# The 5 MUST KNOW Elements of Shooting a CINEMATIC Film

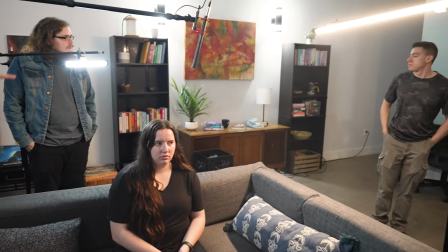[4:07]
And then we're going to add one practical in the background. Chris, if you want to strike that practical back there.
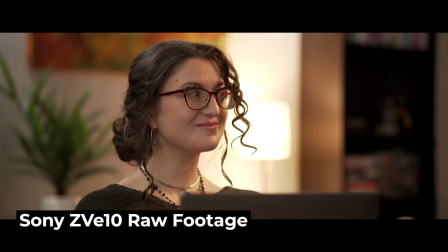[4:14]
And that gives us our shot. The third core element that they use in Hollywood to make their films look incredible is choosing great locations and having great set design.
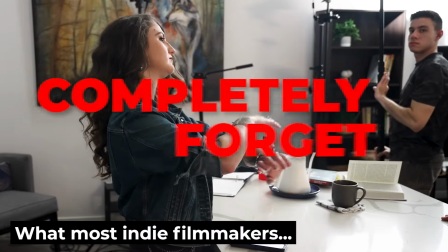[4:23]
Now at the end of the video, when we talk about the side of film production that most indie filmmakers forget about, we'll go more in depth on planning out your set design and how to find great locations.
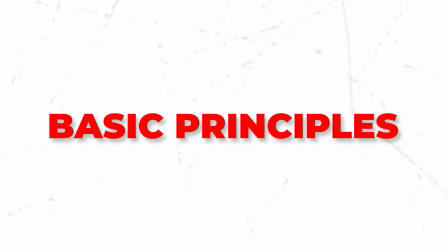[4:31]
But real quick, let's take a look at some of the basic principles behind utilizing whatever location you have to its fullest extent.
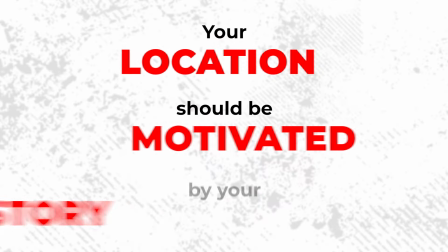[4:37]
First, of course, you want to make sure that your location is motivated by your story, that it makes sense that you're shooting in the place you're shooting in. But even once you get into your chosen location, you want to make sure that you're utilizing the location well to get the most cinematic shots that you possibly can.
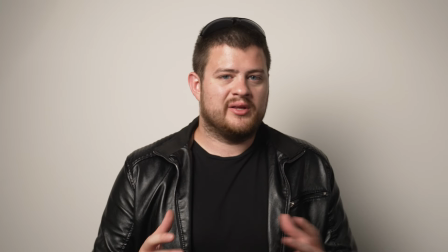[4:52]
So tell me which shot looks better. Me just against a blank white wall like this with nothing really behind me, you know, even if the lighting looks good, I still just have a white wall behind me.
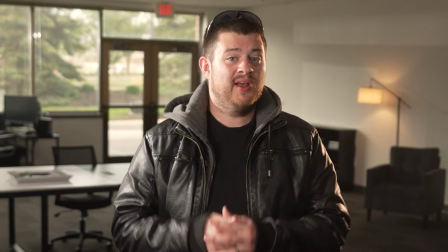[5:01]
Or if we move out away from the wall a little bit and let you see more of the background. Now we're kind of shooting at an angle where you can see a lot more of the room behind me.
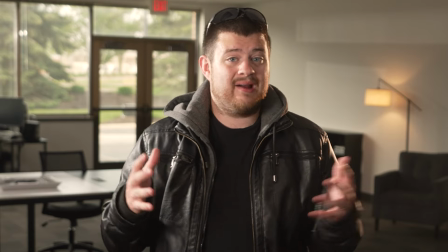[5:10]
There's a lot more happening in the shot behind me. You'll notice that since the background isn't just completely plain, you can actually see that it's blurred out now.
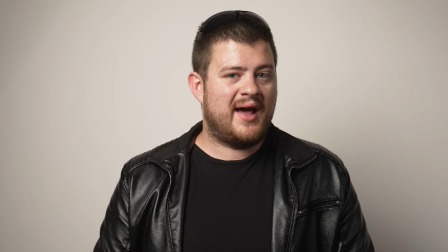[5:18]
When I'm against the white wall, like technically speaking, the wall is blurred out, but since there's no detail in it, you can't even tell that it's blurred out behind me.
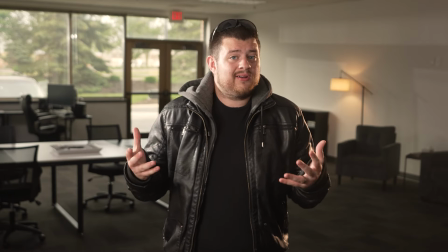[5:25]
When I'm in a shot like this though, there's a lot more character in the location around me to help me tell my story. So you want to make sure that you minimize the amount of just white space in the scene.
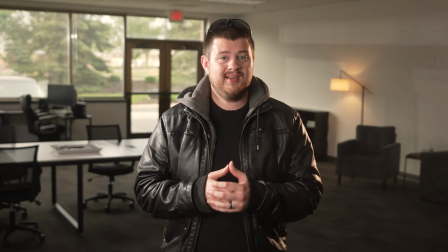[5:35]
You can see that even while there is some white wall behind me in the scene, it's just taking up a lot less of the frame compared to my other shot.
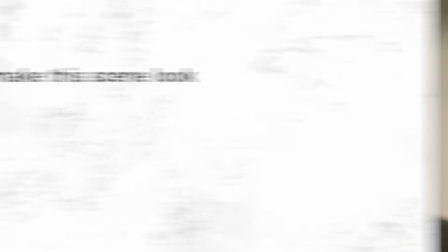[5:42]
So when you first lock into a location, one of the first things that you want to be thinking about is how can you capture this environment in a way to make it not look boring? How do you make sure that you aren't just shooting into the white walls, even if you have to reposition some of the furniture or something like that to make it happen? You really want to think about how you can capture the location in the most interesting way possible and the way that best tells your story. The fourth element that impacts the visual quality of your film is something that a lot of filmmakers overlook as they focus on camera settings, lighting, and other things like that. But something that can make just as big of a difference as the location you're shooting at or the camera settings that you're using is the wardrobe of your cast.
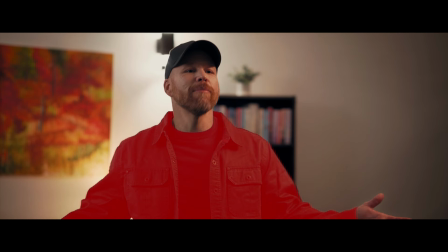[6:20]
Take a look at this shot from My Story. Notice that the clothes being worn by our actor, John, accounts for about 30% of the frame. That means even if your lighting is incredible, your camera settings are on point, and the performance is heart-stopping,
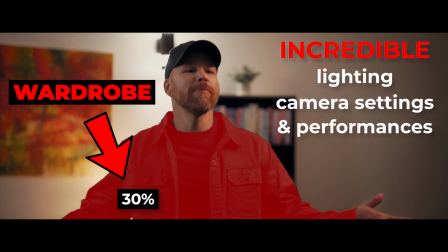[6:32]
30% of what your audience is seeing is being taken up by a t-shirt and a jacket. That means to successfully set an emotional tone for your scene, you need to be super intentional about what your actors are wearing.
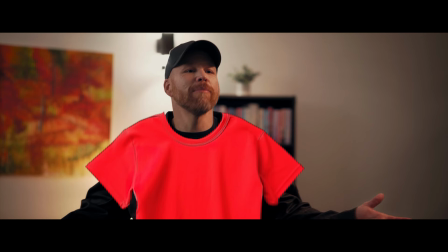[6:43]
I mean, imagine how different the scene would feel if John was wearing a bright red t-shirt because I didn't have any notes for wardrobe for him and he just wore the first shirt he pulled out of his closet that morning. It would completely change the tone of the scene.
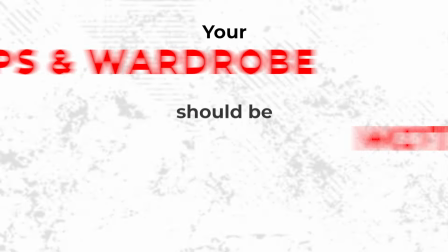[6:55]
Like every element of your film, your wardrobe needs to be motivated by the story and the emotional energy that you're portraying in the scene.
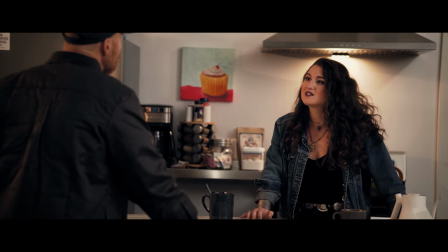[7:02]
For most of My Story, I wanted the world to feel very cold and constraining, symbolizing the imposing weight of Liz's decision to eliminate Mike from her work and life. So when it came to props and wardrobe for the film, I intentionally made sure that everything had darker, cool colors like blue, navy, brown, and black.
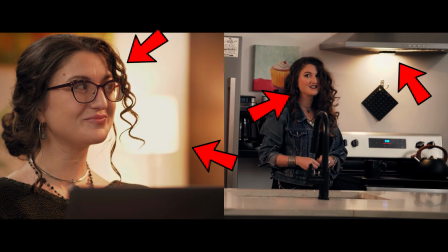[7:19]
The only color in the scene is the warm lights being cast on the actors, which really highlights them and creates some separation between them and the rest of the environment.
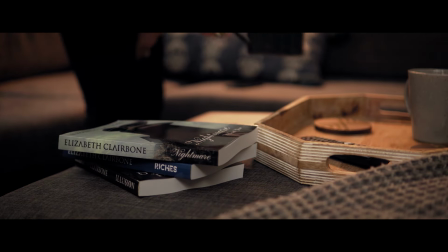[7:27]
When it came to the props for the film, like the mug that Trick is drinking from, to even the books we had custom made for the film,
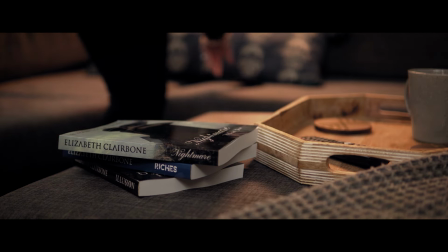[7:33]
we followed this same color scheme to establish the emotional feel that we were going for in the film. The fifth and final element of shooting a cinematic image that we'll cover before taking a look
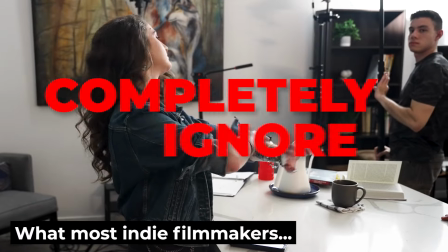[7:42]
at the side of filmmaking that most filmmakers ignore is the performance of your actors.
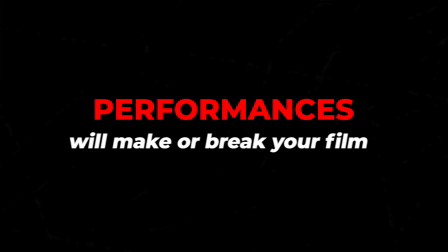[7:46]
Performances will make or break your film,
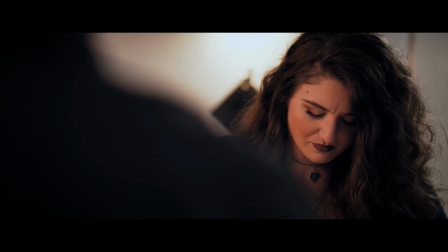[7:49]
so making sure that you're taking the time with your talent to get heart-stopping acting for your project is essential to making your film feel like the movies you watch in theaters.
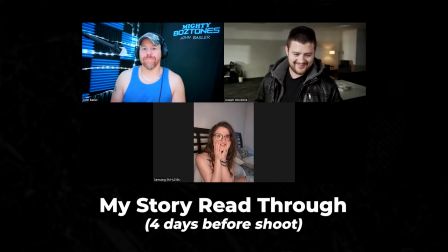[7:58]
Often, I like to do a Zoom call with my actors before the shoot to read through the script with them and make sure they understand the nuances of each character and their part in the story. Doing a script read-through like this also helps you find where there may be some holes in the script,
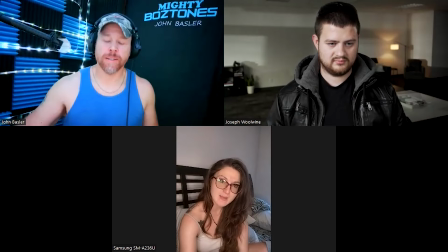[8:10]
because hearing your actual actors read the script pretty much always gives you a new perspective on the story.